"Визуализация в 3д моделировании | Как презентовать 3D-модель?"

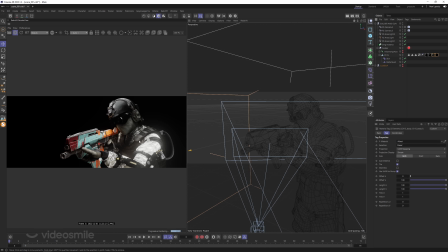17:59 него есть текстуры то есть можно прямо вообще получить сразу на халяву текстуры и модельку и еще анимацию но в данном случае статика поэтому используется статичный режим и есть
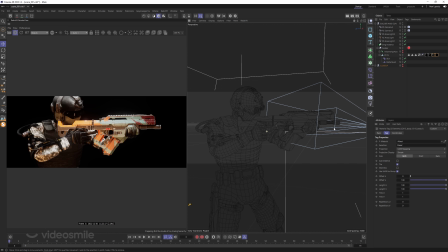18:14 моделька оружие которую подставляю соответственно руки не совсем она корректно подходит
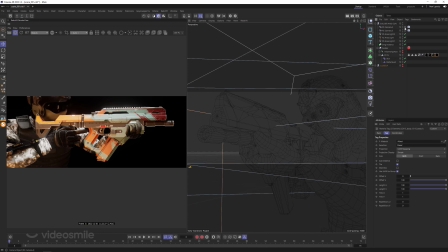18:22 но ракурс выбран таким образом чтобы всю эту некорректность мы не видели то есть пожалуйста
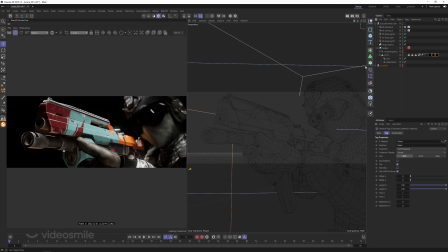18:30 фокус на автомат даже можно сделать какие-то текстуры просто более черные чтобы они не отвлекали от модели то есть фокус цвет и все мы акцентируем исключительно на нашей модели что касается освещения
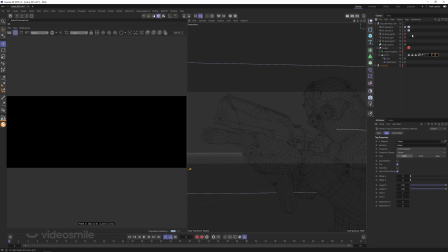18:47 как в прошлой части достаточно просто есть источник
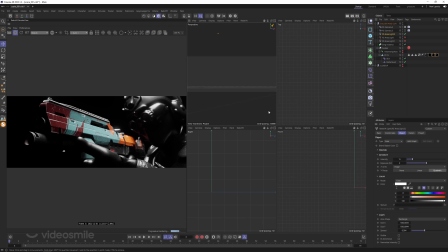18:51 света с одной стороны это верхний источник света
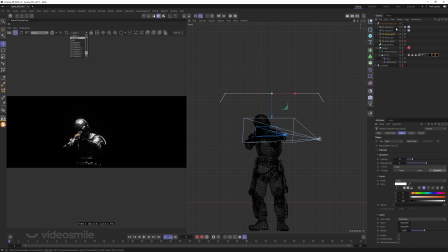18:56 давайте-ка залочим четвертую камеру есть источник света слева то есть нам обязательно надо сделать вот это контровое освещение которое будет подчеркивать границу отбивать от фона обязательно
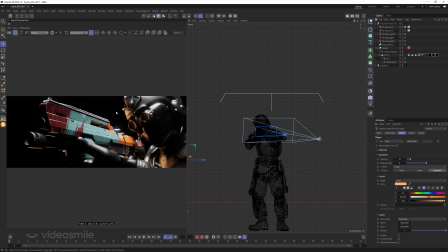19:15 если это была бы hd-ray карта фон нам здесь не нужен нам нужно альфа то есть дальше это можно скомпозить в after effects и или photoshop и и создать прям полноценную историю там какой-то худ сюда нарисовать и так далее соответственно основной источник света который бьет у нас слева
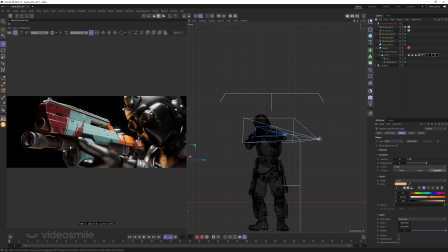19:32 и подсвечивает как раз вот спекуляры форму и прочие элементы также здесь есть фокус который на пушке человечек в небольшом расфокусе важный нюанс что если
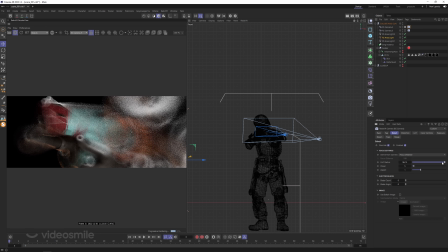19:47 мы будем брать очень большие значения дата у нас получается макро план и немножко уже теряется история поэтому важно здесь не переборщить и найти такое значение чтобы и фокус
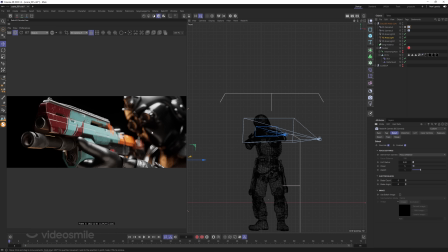20:02 был на вашем объекте и задний объект не совсем уходил предварительно я здесь сделал
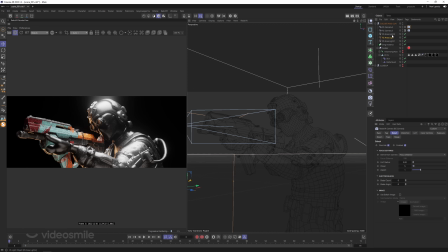20:09 на две камеры более общий план мы видим что здесь достаточно
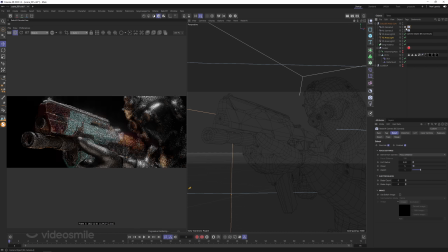20:16 сильный glow и более крупный соответственно для второго конечно нам надо вот эти bloom
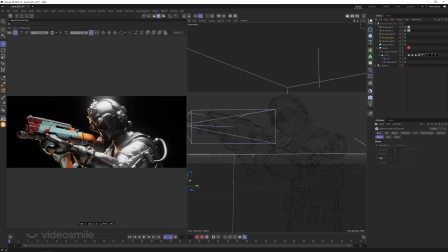20:24 и мы видим их вообще здесь и быть наверное не должно включаем 5 обновляем заходим
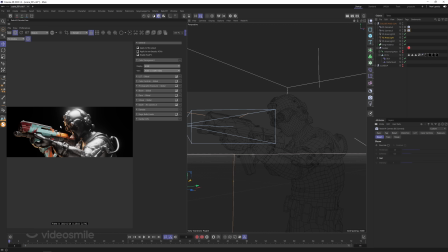20:32 в настройки и да они здесь включены про настройки я расскажу чуть позже.
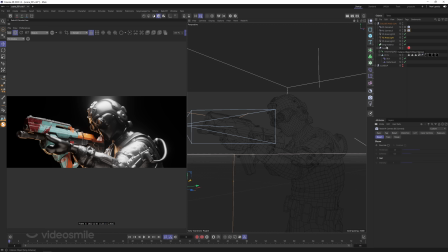20:39 Итак, двух-трех источников света, в принципе, хватает для того, чтобы показать необходимую модель, необходимый ракурс.
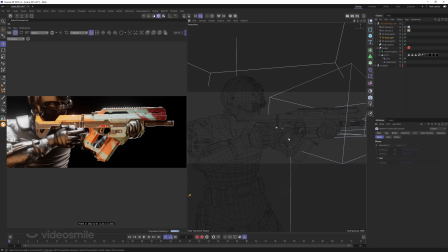20:50 Если нам ракурс нужен другой, например, вот такой,
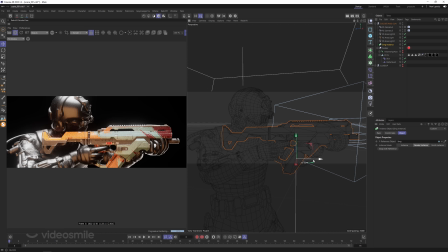20:55 то в целом можно это все подвинуть, подкрутить и получить, соответственно, картинку другую.
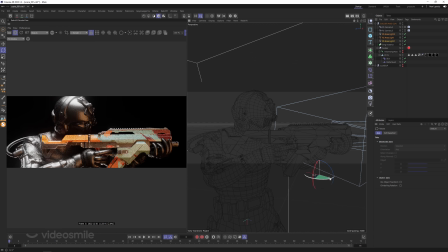21:10 Также взять источники света, подвинуть их. В данном случае модель хорошо подсвечена, можно чуть-чуть отъехать. Человечек похуже, и она хорошо выделяется в его руках. Также можно вот эту часть меньше осветить.
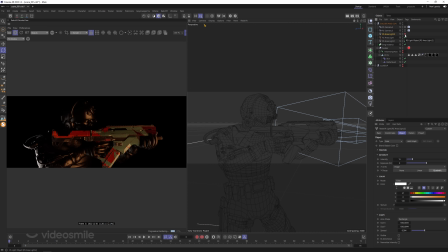21:26 Для этого надо найти источник света, который сюда бьет, и понизить его яркость, например. Это что касаемо использования дополнительной модели для создания антуража, контекста при визуализации оружия Заходим на Mixama,
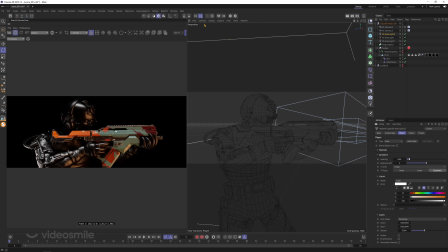21:44 берем нужную модель, кидаем ее в ваш редактор и вставляем оружие в руку Используем 2-3 источника света, которые будут подчеркивать модель, фактуры и рендерим Теперь рассмотрим другую сцену Это сцена,
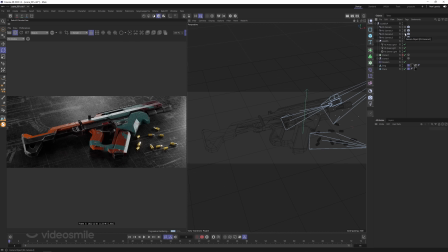22:01 в которой общие планы есть и крупные планы.
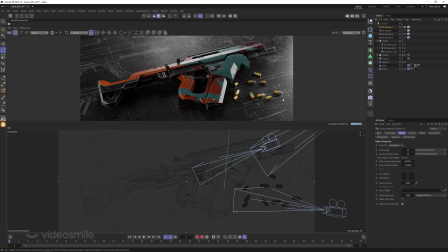22:08 Общий план делается для того, чтобы создать некую атмосферку. То есть в данном случае это что-то такое милитаристическое. На заднем фоне чертежи,
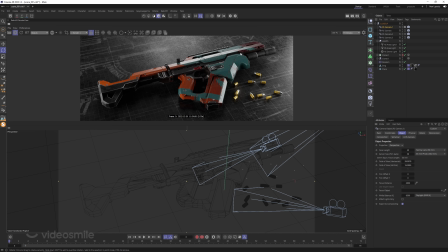22:22 какая-то подложка, но не сильно отвлекающая от основного объекта сцены. Рядом возможные патроны.
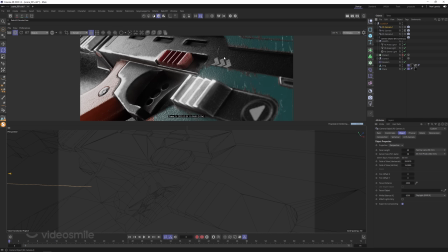22:35 Дальше, соответственно, close-up, который показывает работу с микродеталями. Также включен depth of field, чтобы была глубина резкости, и дополнительно подчеркиваем, что мы вблизи. И несколько таких планов.
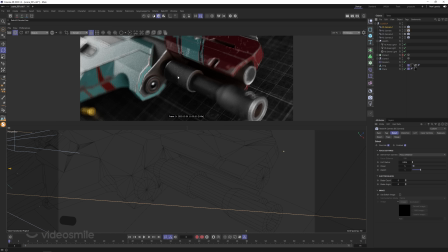22:55 На дуле вот прямо хорошо видна вся проделанная работа с бамп-текстурами, потертости великолепно.
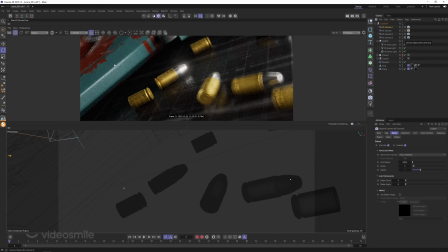23:04 И третий это, например, вот дополнительный второй объект. Здесь текстура просто накидана в режиме кубик, поэтому она где-то может соскочить. Давайте пройдемся и посмотрим, что здесь сделано, как это работает.
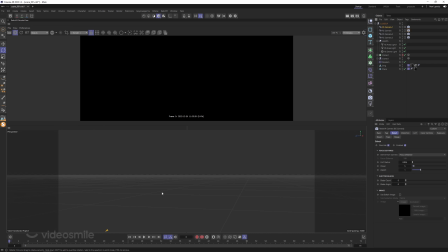23:20 В первую очередь выйдем из камеры, выберем источники света, скажем Visible,
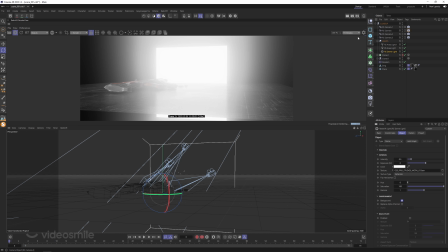23:30 Dome Light, включим Background и отключим Bloom.
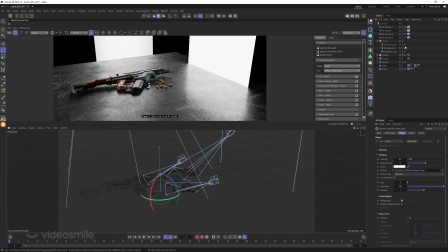23:37 и того что у нас есть у нас есть несколько источников света один это hd рай
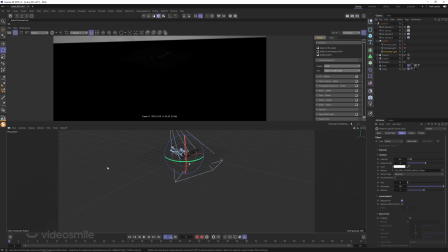23:44 карта по сути она крайне простая то есть тут два источника света один с одной стороны светит еле-еле
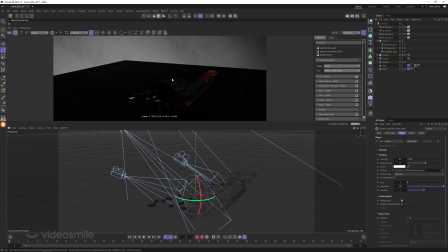23:51 то есть слабенько подсвечивает противоположную часть другой же источник света более сильно светит на другую сторону соответственно когда мы берем
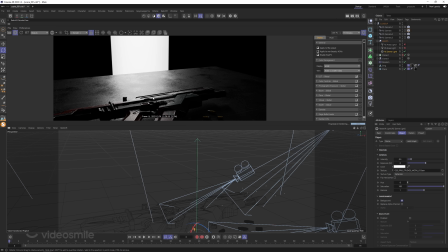24:05 нужный ракурс у нас получается подсветка которая идет с той стороны сверху
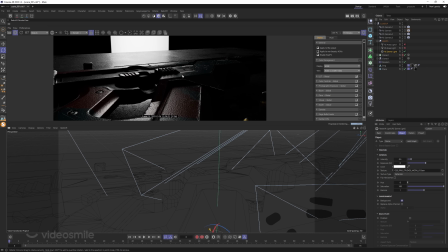24:14 и мы видим как сразу начинает отыгрывать bump мы видим на
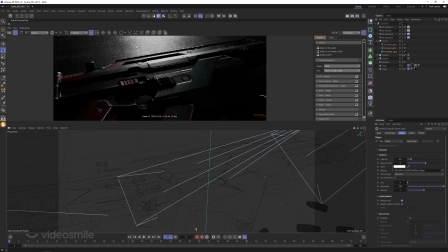24:22 работу с и это положительно опять же сказывается на демонстрации ваших скиллов но так как одной этой карты не хватает то есть да мы подчеркиваем форму хочется еще добавить света с правой
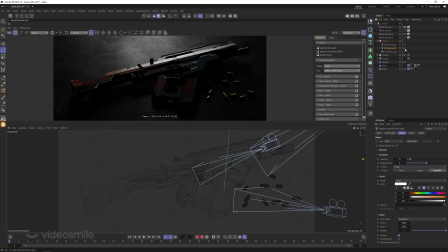24:37 части и слева соответственно мы это и делаем правый источник света и левый источник
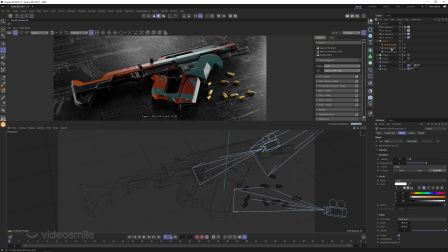24:43 свет дальше можно уже их делать немножко разными по размеру по удаленности по интенсивности например слева Или справа уменьшить С другой стороны уменьшим И получается больше фокус на сам объект
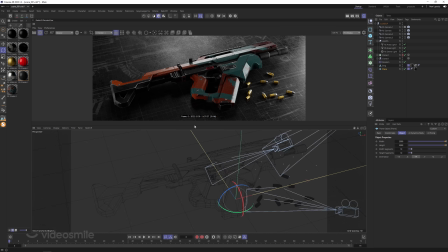25:02 Покажу материал Самого оружия достаточно простой То есть
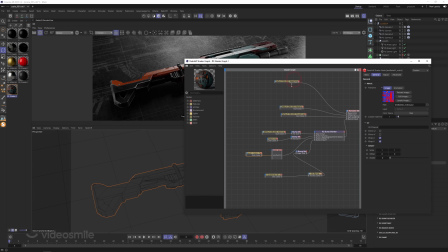25:09 есть уже заготовленные текстуры Это Base Color
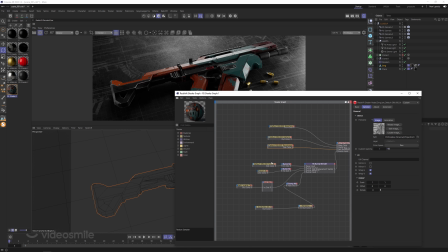25:17 Карта Metallica Карта Roughness И Normal для Bump Единственное, чуть-чуть добавлен Noise в Bump Чтобы вот эта шероховатость появилась В остальном и царапины То есть,
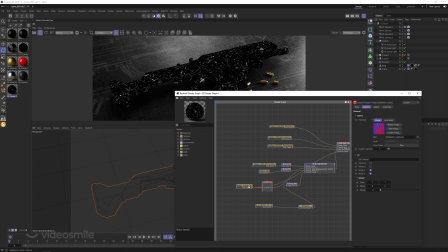25:37 если я ее сейчас выберу Выглядит таким образом Material ID Maxon Noise
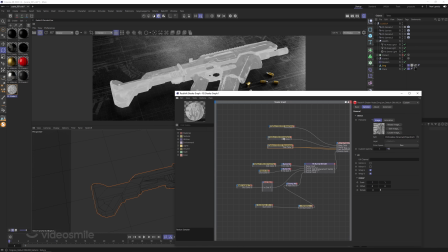25:46 Roughness То есть все эти текстуры уже готовы, были сделаны на этапе моделирования